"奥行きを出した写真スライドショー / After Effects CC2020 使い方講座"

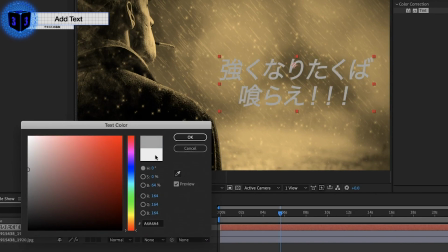253s
色をスペースグレーにしておきますしますそしてカラーのモード設定を 焼き込みカラー
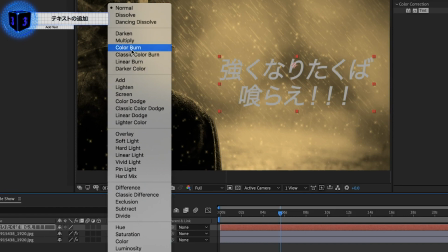260s
カラー版にしてあげると テキストが背景を反映して
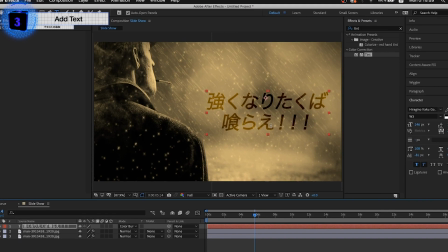264s
ちょっと違った見せ方ができますそしたら次にこのテキストを 霧の中から表示されるようにして
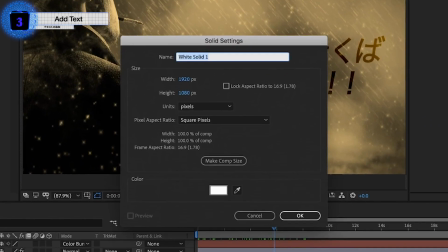270s
いきますということでこの上に新規平面 を作成しますそして平面をフラクタルノイズ と名前を付けておいてから
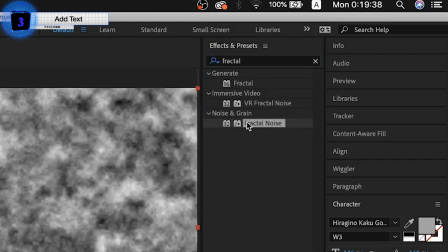278s
エフェクト&プリセットからフラクタル ノイズを探してこれを適用しますノイズが適用されたらまずはコントラストの数値を上げて
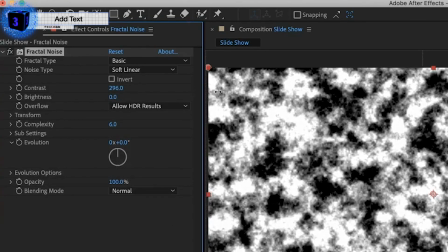286s
白黒をはっきりさせておきましょうそして明るさ、ブライトネスのところで
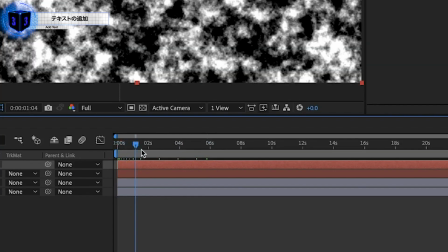291s
テキスト表示のアニメーションを加えることができますということで例えば2秒のところでテキスト表示が始まってほしいとしたら
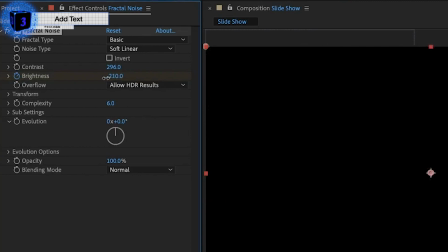299s
ここで明るさのキーフレームスイッチをオンにしておいてから画面が真っ暗になるまで明るさの数値を下げておきます
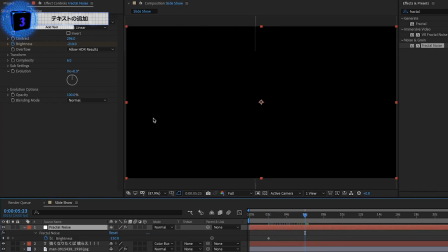306s
次に6秒くらいのところに移動しておいて画面が真っ白になるように 明るさの数値を今度は上げていきましょうするとこれでフラクタルノイズ による画面が明るくなっていく
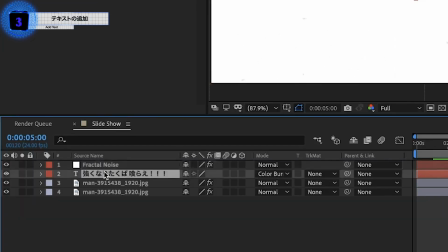317s
やつが出来上がりますそしたらこれで文字のところに 移動してトラックマットを使って
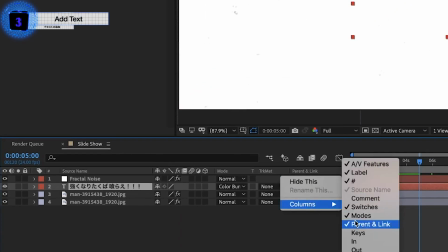322s
行きますちなみにこのメニューが見当たら なければ右クリックかもしくはf4を押す ことによって表示することができます
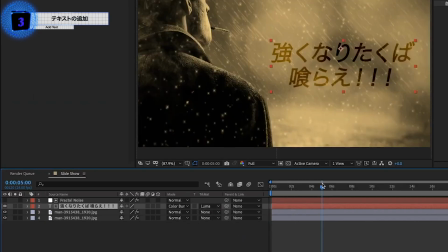330s
そしてこのトラックマットから ルミナンスマットを指定することで文字が輝度つまり明るい部分 で表示されるようになりますので画面が白い部分に応じて表示 されるようになりますなのでフラクタルノイズを反映 したじわーっとした表示ができる
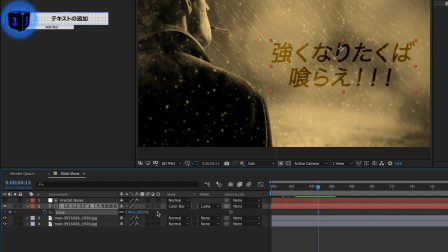346s
ようになりますこの文字も若干動かしていきたい のでスケールのところのキーフレーム をオンにしておいてからこの文字が徐々に大きくなるように しておきましょうアンカーポイントで中心の設定 を忘れないようにしておきます
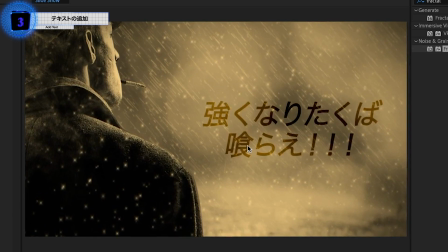360s
さあこれだけでもいい感じの動き が出来上がりますが続いてはさらにここに雨を降らせて画面全体にもう少し動きを加えていきます
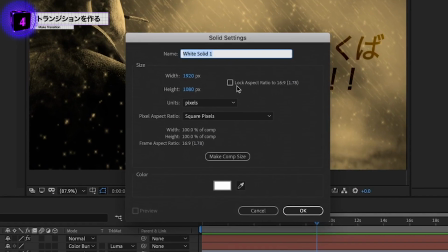369s
ということでここで新規平面レイヤーを作成して名前をレインフォールという風にしておきます
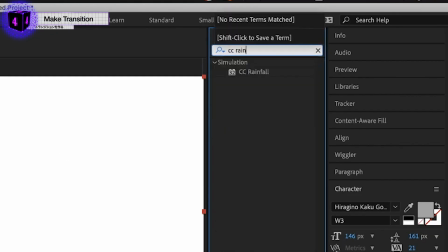376s
そしたらエフェクト&プリセットからCCレインフォールを探し出してこれを適用します
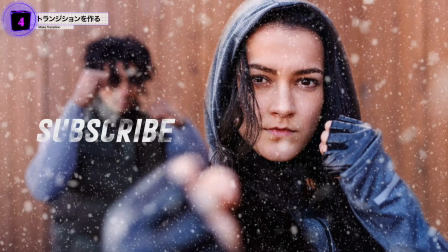381s
今回は写真が雨なのでレインフォールですが雪を降らせたい時はCCスノーフォールやCCパーティクルシステムズ2というのを使ってみたり
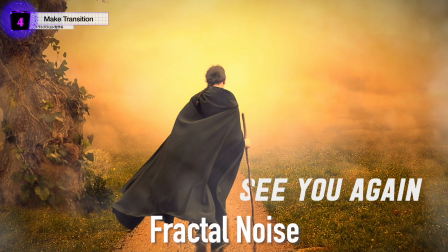390s
もしくはフラクタルノイズを使って 画面全体に霧を出していってもいいかもしれませんね
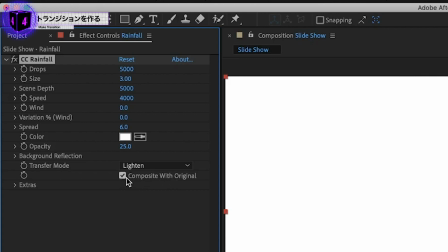396s
そしたらこの中のコンポジットオリジナルという 元の画像と合成のチェックを外すことによって
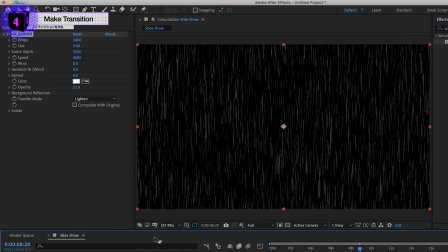402s
元の画像つまり白い平面が消え去って 雨が降る様子が見えます
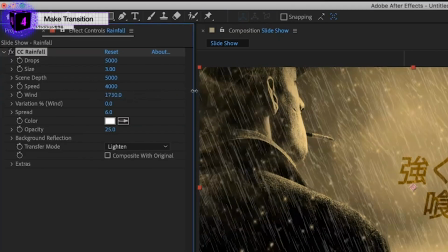407s
そしたら最初にウィンドウのところで 風の強さを決めていきますが今回は写真と同じ雨の方向になるように ここの数値を上げていきます雨が多すぎると思ったらdropsの数値 を下げて雨の量を減らしていきます
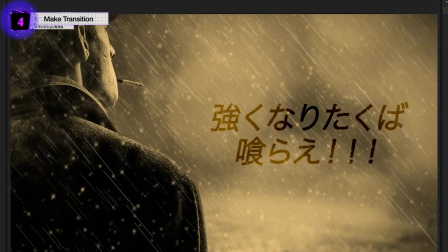422s
節子それdropやないdropsやということでこれで写真を立体的に 見せるやり方は完成です
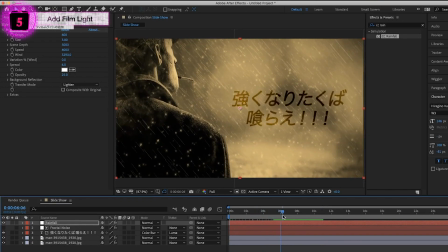429s
最後にこの1枚目のスライドから 2枚目のスライドへと切り替わるトランジションを作成して終わりましょう
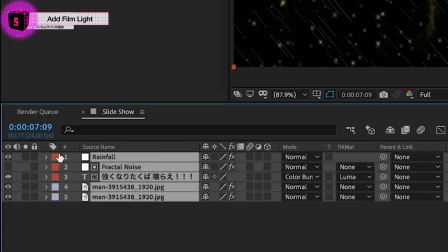436s
ということで1枚目と2枚目が分かりやすいようにこれらのレイヤーの色を赤に統一しておいてから
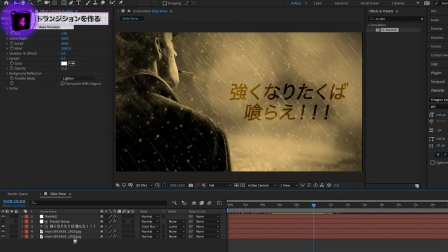441s
2枚目のスライドで使う写真を このレイヤーの一番下に挿入して
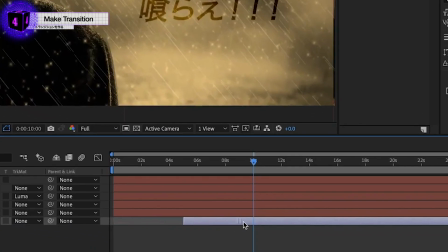446s
おきましょう2枚目のスライドは今回10秒経過 したところで表示しますので
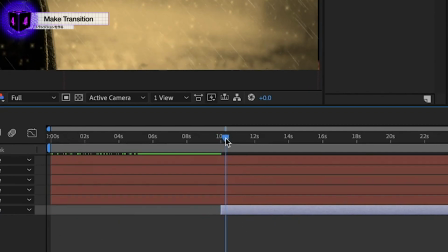451s
10秒のところで始まるようにしますそして1枚目のスライドで使用した レイヤーは全て12秒で動きが終わり
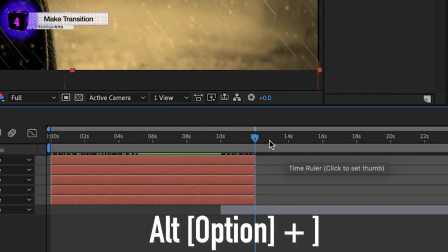459s
ますので ここでalt格好を押してレイヤーをカットしておきますそしてもう少しわかりやすいように 複製したレイヤーをここで背景
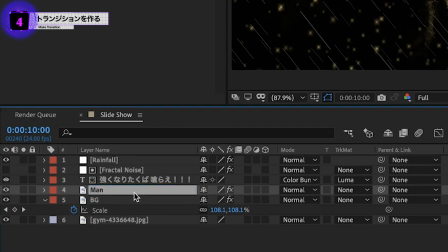467s
用としてbg そしておっちゃんのレイヤーをman という風にしておきますではこれからトランジションを 作りましょうテキストおっちゃん背景の3つを 選択してpを押して位置を表示
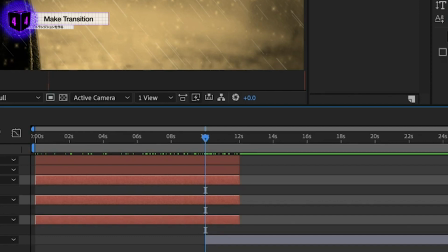480s
しますそして10秒justのところで位置の キーフレームのスイッチを入れ
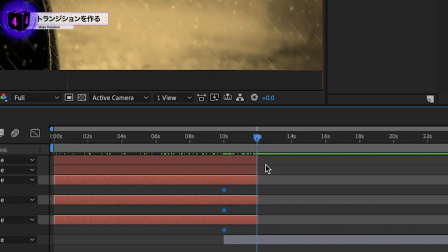485s
ましょうそしたら12秒のところにインジゲーター を持ってきてこのレイヤーを3つまとめて画面 左へと動かしていきます
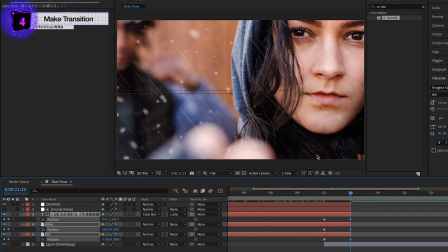493s
これだとただ単に一定の速度で 左にスライドするだけなのでなのでひとまず滑らかに動くように キーフレームをすべて選択して